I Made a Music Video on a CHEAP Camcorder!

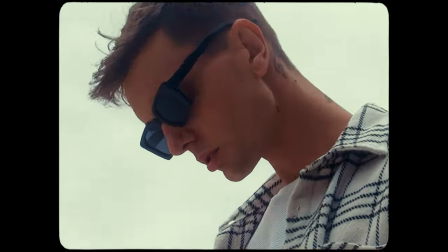I've been wanting to do this for the longest time and on YouTube there's not very much content about people filming with these camcorders, especially to make music videos.
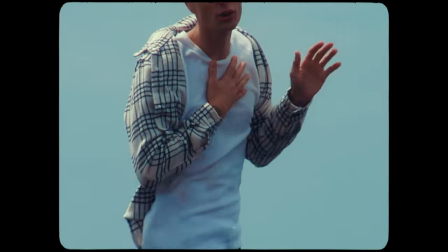Hopefully this video will show you that you don't need fancy equipment to make something special.
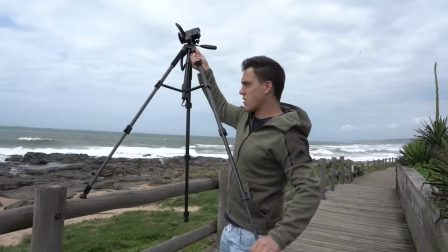A horrible little monitor, a baby photographic tripod and a bit of creativeness is all you need.
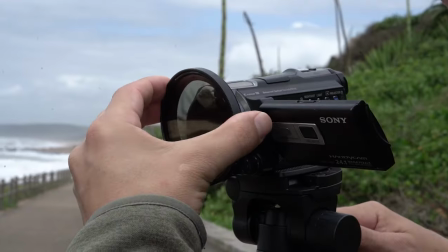From directing the on-camera talents to keeping the equipment budget friendly, I documented every single step of the way. I even borrowed a gimbal stabilizer from BTS guy to put this camcorder on. But above all, we made sure to have fun during this music video.
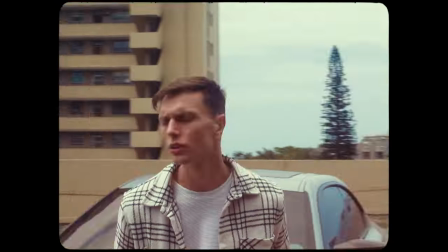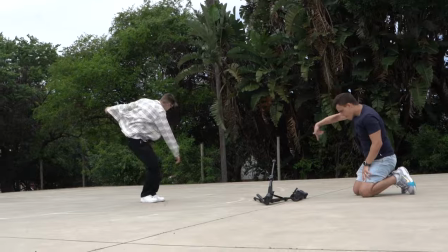Going into this, I knew that I wanted to complete four different camera movements with this camcorder.
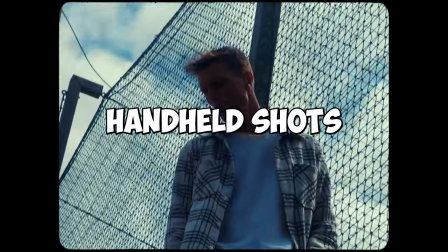Number one, static shots. Number two, handheld shots. Number three, a gimbal shot. And number four, I wanted to use this really cheap old car rig that I had lying around the garage.
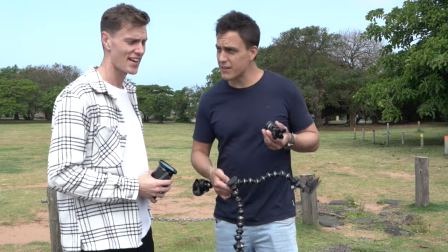And that was until the mishap. Get ready for a ride through the making of this music video on this cheap camcorder. So for the first scene, we put ourselves in a gale force wind on the beach right next to a tidal pool.
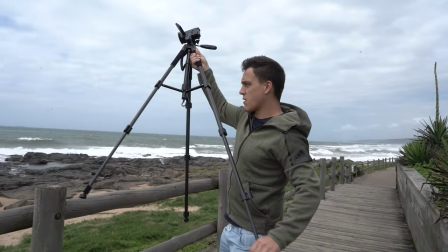I set up the camcorder onto my lightweight tripod and found the right composition.
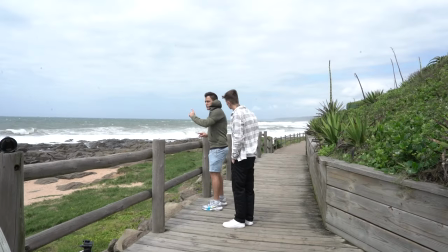Once I had my composition where I wanted, I then told Joss, the artist, where to stand within the frame.
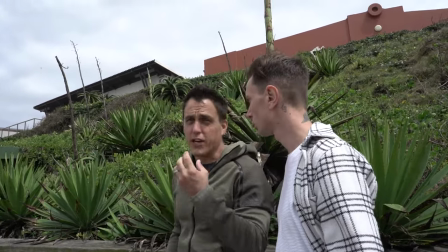Now camcorders offer point and shoot. You should be able to pick it up and hit record with the perfect exposure without doing anything. This isn't always great, because in bright sunlight, the shutter speed and aperture are often way too high.
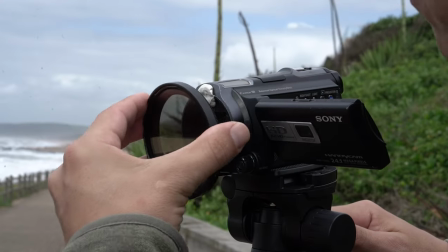So to get these automatic features to work in my favor, I used some Prestick and a variable ND filter to stick to the front of the built-in lens.
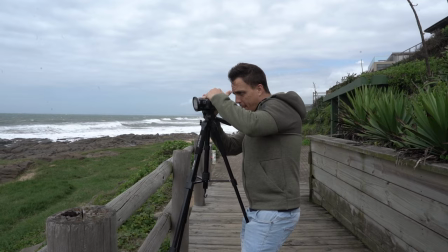After a bit of tweaking, I managed to get the aperture down to somewhere around 2.8, while the shutter speed all the way down so that I could get as close to filmic motion blur as possible. My idea for this scene was to start with a wide establishing shot from afar and slowly creep in.
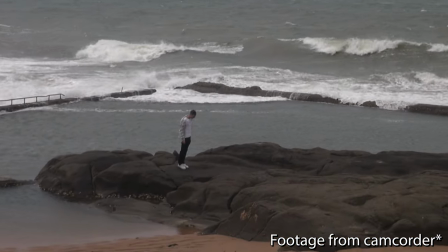I wanted the camera to behave like a fly on the wall, getting closer to the performer. I achieved this creeping in effect by using the zoom rocker on the top of the camcorder.
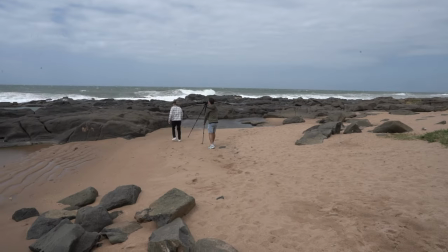I wanted to make the scene more than just a wide establishing shot. And all I had to do to achieve that was by adding a different dimension to the scene.
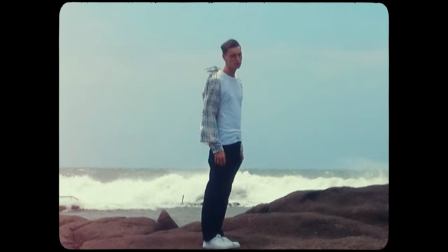By getting just a little bit closer to the artist for more detail. A lot of times with my shoots, I've shot in one direction and just gone to the other side of the artist,
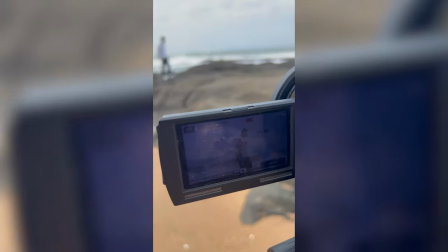thrown in a model or some props into the scene and continued shooting, giving the appearance of an entirely new scene. My idea of how I wanted this music video was coming to life and I was excited and properly surprised.
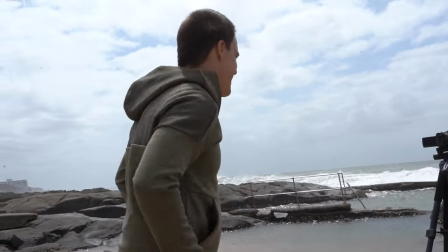It was looking so dope.
It's amazing!
Let's be real, the wind really added to the whole effect of the music video.
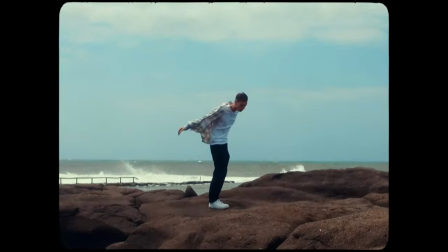The wind on the clothes, the hair, the huge crashing waves created that vibe and also made the camera bail.
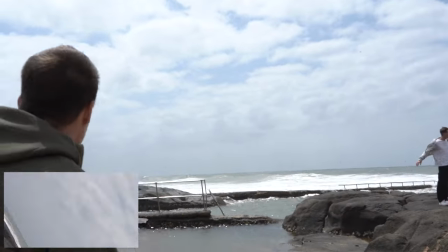It really does. It's pretty marquee. You have to go look. Oh, f***. Cut, cut, cut, cut, cut.
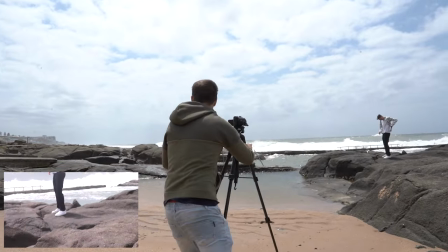I then wanted to add in some dynamic handheld with those static shots.
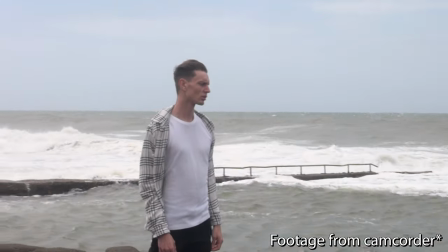I always say with a lot of cameras, especially paperweights like this camcorder, your handheld movements can be very jarring.
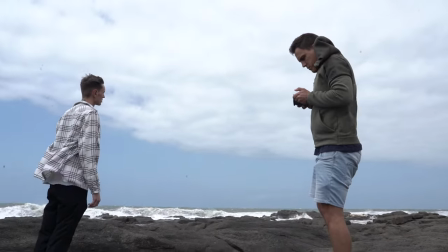Very jarring if you don't either. Weight them down, make them heavier to get rid of those jitters that our arms naturally give the camera.
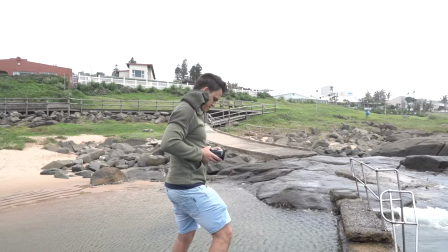And number two, do what I did here which is brace the camera properly. Note the point of contact.
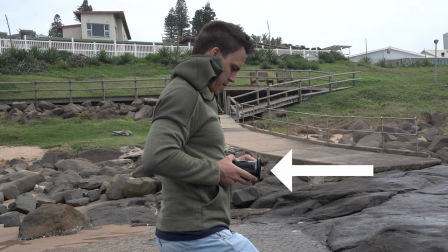Elbows tucked in, camera brought in towards the stomach and your knees acting like shock absorbers.
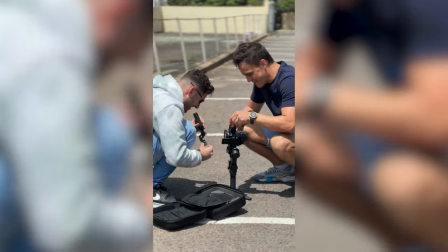In the next scene I borrowed my behind-the-scenes videographer's gimbal for some fluid camera movement.
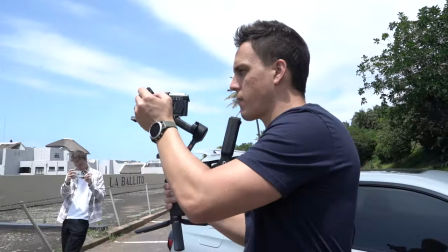It looked mad silly but it worked an absolute charm.
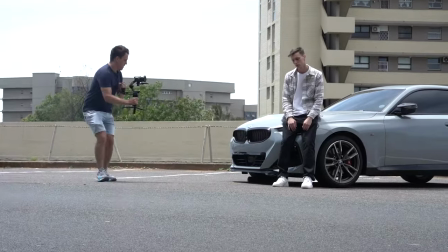I filmed the wide shots first, allowing the viewer to grasp the overall scene.
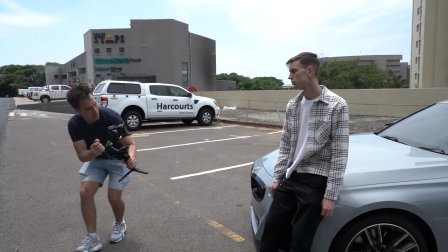I then zoomed in on the lens to get more detail.
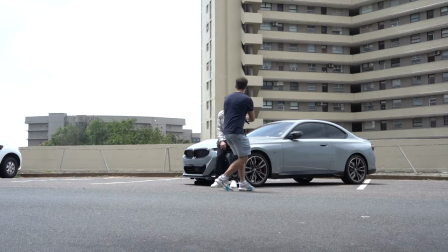I was aware that combining a zoom in on the lens with an orbiting motion of the gimbal would produce a heightened dynamic effect.
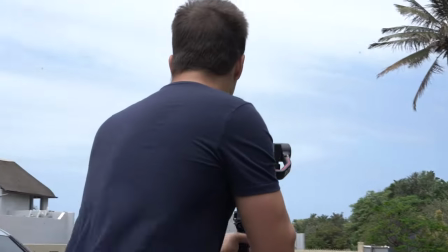This technique of zooming in on the lens compresses the background or brings the background closer to your subject. This in turn makes the gimbal movements even more exaggerated. It just gives the appearance that the background is moving very quickly.
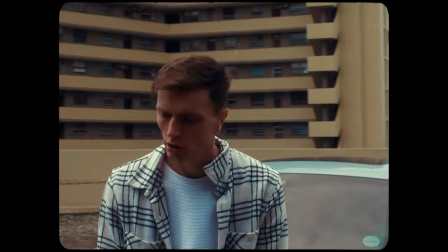Next, I wanted to film my car rig shots. I wanted to use these shots in the edit to kind of introduce the performance scene of Joss when he was standing next to the vehicle. But as I said at the beginning of this video, that was a complete an utter **** up.
We were about to put the camera onto this mount and then it just broke.
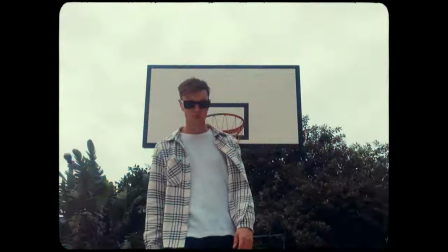I'll just hold it then. I'll be the car rig here.
So, I just got some shots from within the car and by adding some nifty graphics into the edit,
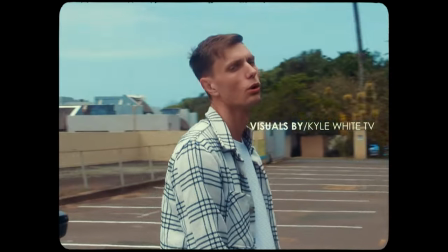I was able to supplement the car shots, allowing me to get away with not having those car rig shots.
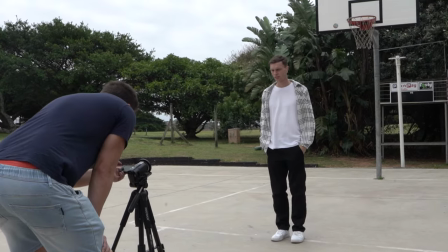The next scene we filmed was at the basketball court. My approach here was pretty much the same.
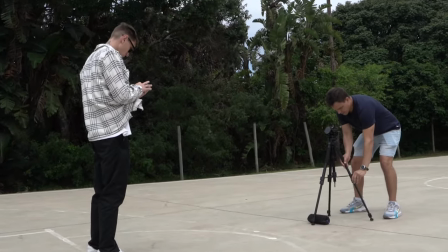I wanted to get some static mixed in with some handheld performance shots.
As that beat drops, give me something off, because I'm gonna zoom out, you know what I mean?
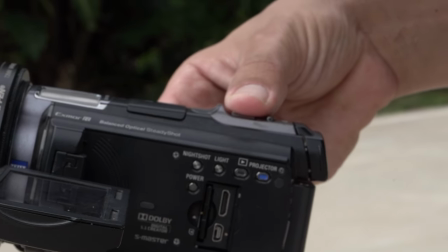Once again, just using the zoom rocker on the camcorder to zoom in and out of Joss while he was performing.
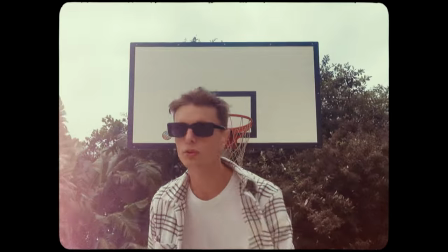All whilst paying very careful attention to not only his performance, but the rhythm of the song.
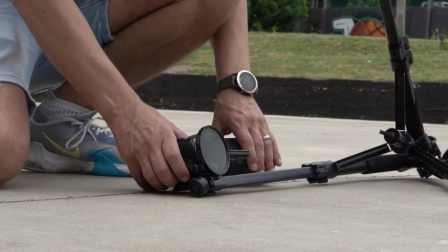To get variety in these static shots, I changed the eye line of the camcorder just below him from a low to high angle.
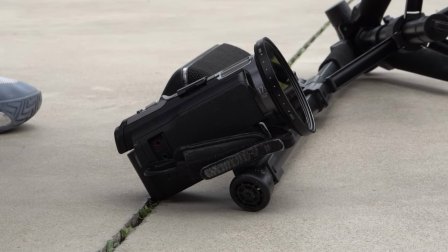I just used the crack in the cement and the leg of the tripod to try and help secure the camera in place at the correct angle.
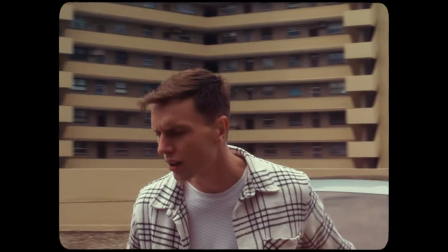Before even shooting at the court, I knew that I wanted the scene to be at the beginning of the music video. In my head, I wanted the camera to start off on the basketball hoop.
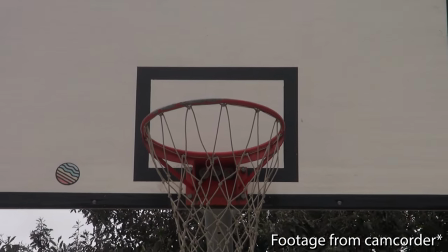And as the camera zooms out, I wanted to reveal Joss casually walking into the scene as he performs.
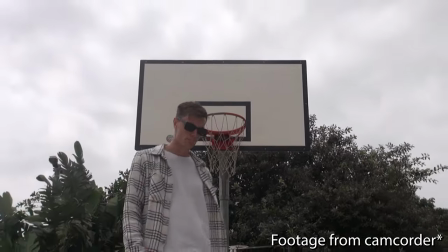For the entire video, I wanted his performance, as I said, to be effortless. So the opening of the music video had to set the tone. In this clip, I'm showing Joss how I want him to enter into the scene, which is effortlessly.
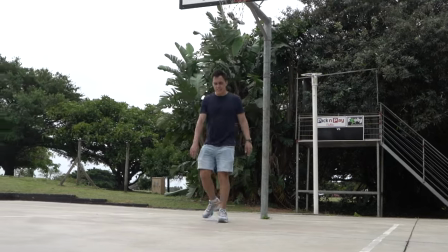Like this, you can start, and then as you hit there, it's going to be like, no one, you know what I mean?
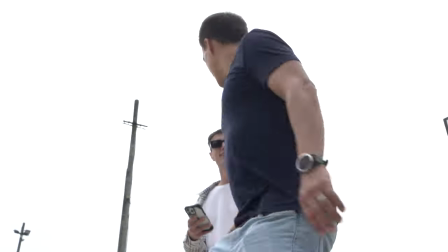No one, all right.
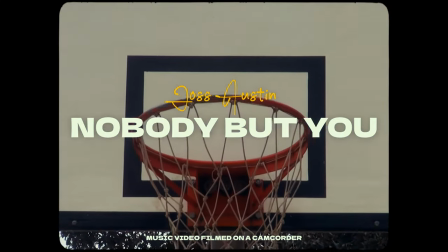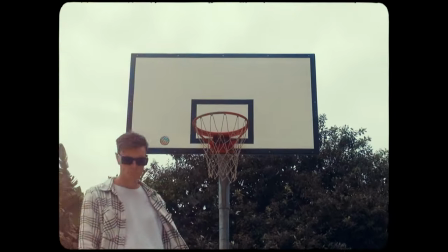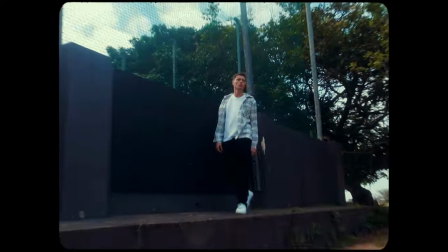At this point in the shoot, I felt like I had more than enough performance at the track, so I decided to add some additional shots, just filmed handheld,
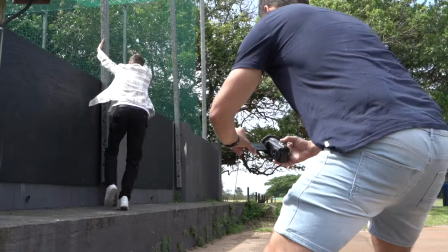shots that I like to call portfolio shots. When I do shots like this,
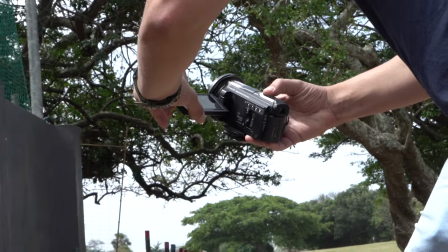what I'll do is play the song back to the artist so that he or she can give me some nice moments while they're vibing to the track.
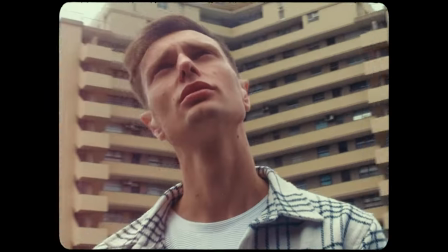You can use these moments at any point within the edit, just to add a bit of additional interest. While I was filming these moments, I got super lucky. I know it looks planned, but I promise you that I didn't pay off the helicopter just to fly past for us.
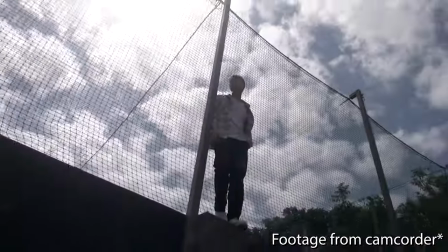As I heard the helicopter, I got into position, found it in the sky and just filmed it.
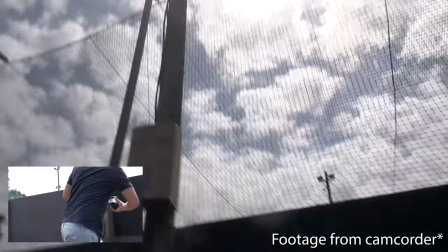It works really well in the edit.
Helicopter!
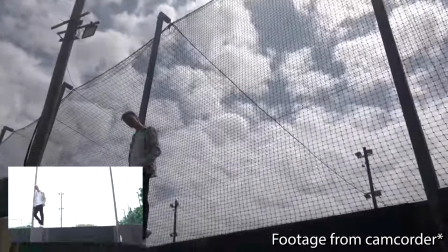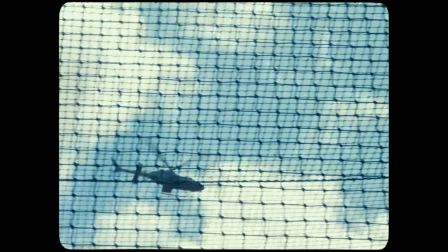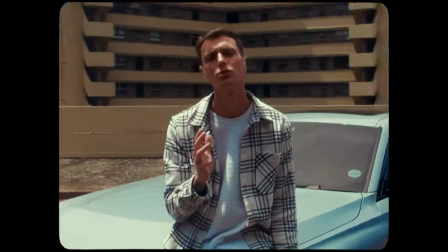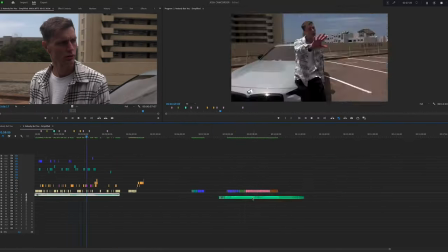Once I gathered all my footage it was straight to the edits beginning with me choosing my favorite moments from the performance and the b-roll and
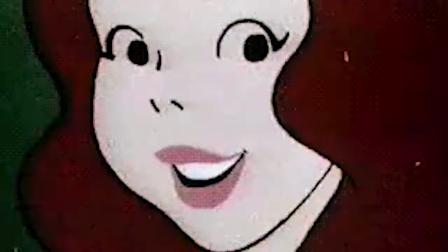then I placed in these funky retro graphics in places within the edits where I felt like they made the most sense.
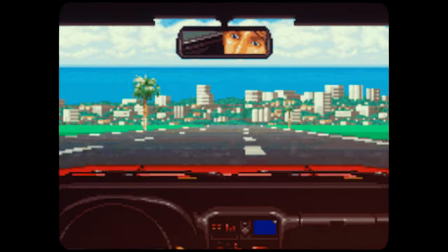For example where he's driving I found these great graphics of this car driving so I placed them in there and for the lyrics where he sings about nobody but you I had flashes of different ladies pop up on screen.
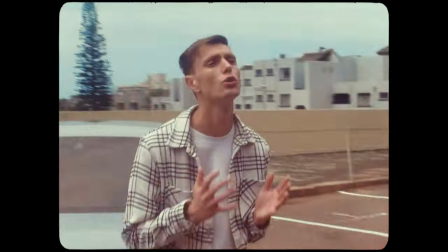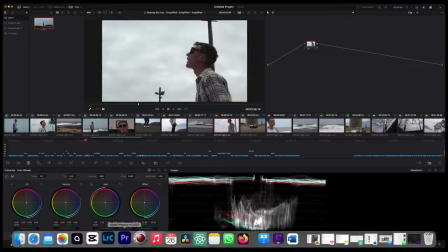I then put the edits into DaVinci Resolve and graded it as best as I could.
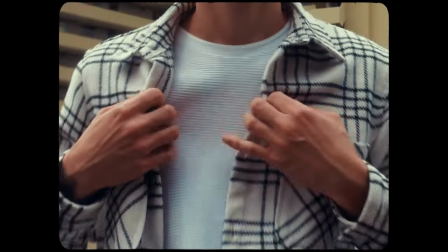I mean camcorders don't have the greatest dynamic range or color depth so I went very subtle with the color grade.